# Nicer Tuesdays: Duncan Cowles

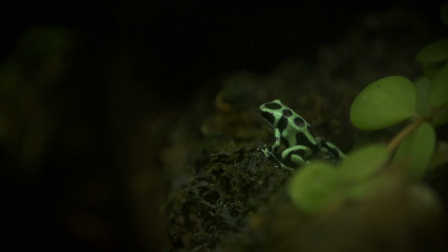[4:19]
So I'd pretty much given up, but the problem was I'd told all my mates really excitedly about how I was going to make all this money, and they found it hilarious that I wasn't earning any money from it. And sort of mid-humiliation, I thought, oh, like maybe I could maybe if they find it funny, other people will find it funny, and I could turn it into like a film. So I did what I kind of always do with new ideas and jotted it down on my iPhone.
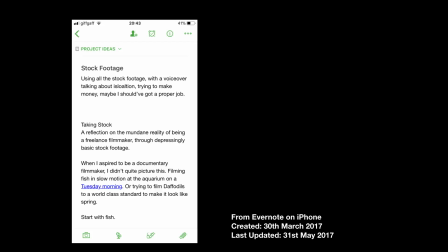[4:45]
So that's the original thing that kind of I typed out, which is pretty similar to how the film actually turned out. There was a couple of spelling mistakes in there, so it genuinely is unedited since I typed it out.
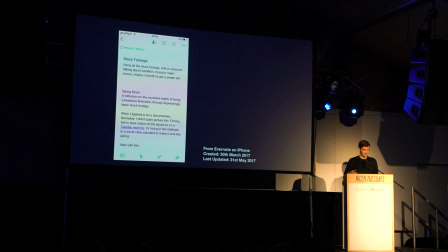[5:00]
And then that turned into a 3-page proposal, and then I sent it off and got got it commissioned, and then I was delighted because I'd managed to channel my failure into something actually positive, which I was really pleased about. And in terms of actually making the film, I'd already shot it, which was great.
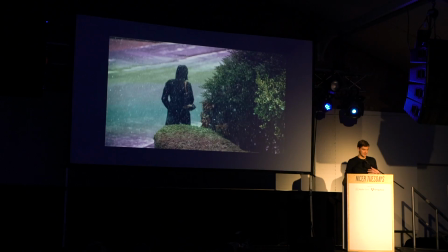[5:20]
So it was really just looking for the clips that I'd shot that actually had a deeper context or a deeper meaning within them. So this one of my mum, again, slightly obsessed. That obviously tells the story when you realise it's my mum, that I'm still living at home in that shot from my bedroom, and it kind of gives you an image behind it, similar to
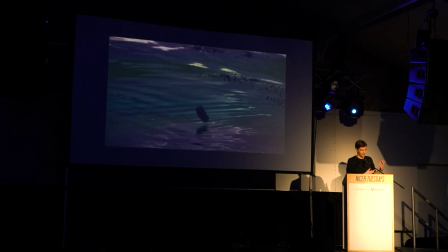[5:46]
this one of me being down at the beach, throwing rocks into the water, trying to get it to land in the middle of the frame. They sort of give you this ridiculous image in your head, so it was finding them and carving a narrative out of them as best I could, and then I kind of had a rough script, and then also improvised a little bit and sort of rambled through the script, and then kind of improvised and sort of hoped that something sort of decent came out, a little bit like what I'm doing just now, to be honest with you. And I recorded it all under my bed covers, which is that's what it looks like.
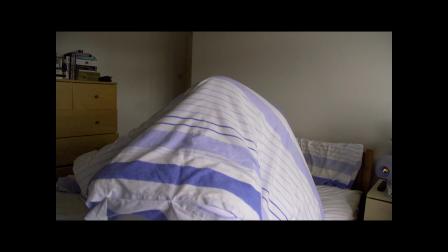[6:21]
That's when you're recording under your bed covers.
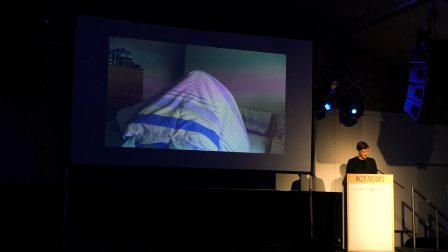[6:25]
So yeah, it's ridiculous, and but it's good sound quality. You get it's much cheaper than getting a studio, and it's got a really nice sound to it. And I've done a couple of things for Radio 4 under there as well, and there was no complaints about the sound quality, at least.
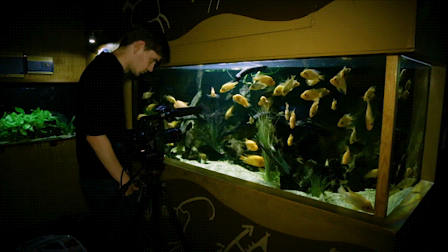[6:48]
This is the end. This is kind of the end of the film. I wanted to do something where it bounced out, similar to what I just did by showing you the me under my bed covers.
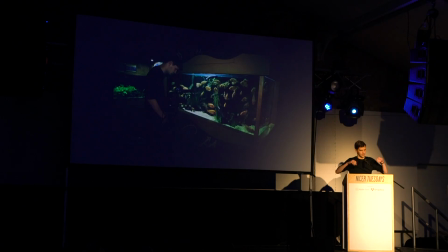[6:58]
I wanted to, at the end of the film, do that kind of shot out and show you how ridiculous I looked or felt when I was filming, and how depressing it was. So this is the last shot, and I pretty much had that in my head as what I was going to film, but since I was going to the aquarium and spending 20 quid getting in, I thought I might as well experiment with some different shots. So I've got some alternative angles.
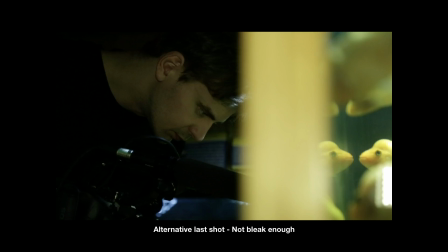[7:22]
So that one wasn't quite bleak enough for me, although I did quite like the way the fish was just sort of creeping in from the side.
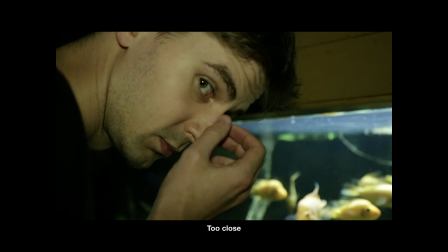[7:28]
That one was too close, obviously. GoPro, that was too wide.
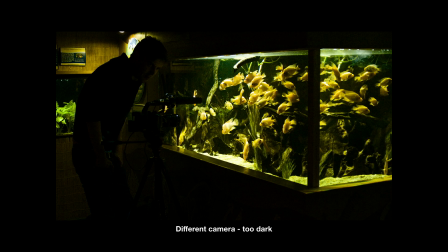[7:33]
You was getting other people in that I didn't have permission for. That one was too dark. It was a different camera. I brought a few along, so I didn't know what. A few kicking about that I could use, so I brought them along, and that one wasn't very good, although it was actually a better camera than the one that I used in the end.
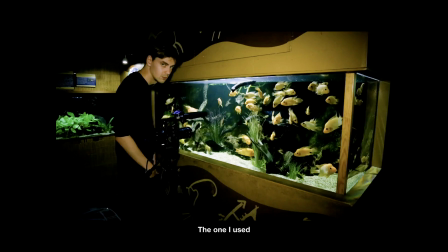[7:47]
But anyway, so yeah, that's the one I used. What am I saying now? Last shot. Yeah, so, and then at the end of that, I wanted to then bounce out again and actually have a kind of call to action to the audience, which I thought would be quite fun. So I did this and set up that's a real email address that I set up, and kind of hoped secretly that someone would email it. I was breaching Channel 4 guidelines, so they actually took it out of the broadcast version, but it's on all the online versions. And yeah, one man actually emailed me and wanted to buy one of my clips. I was really happy about that, except he wanted to buy the last shot of me filming.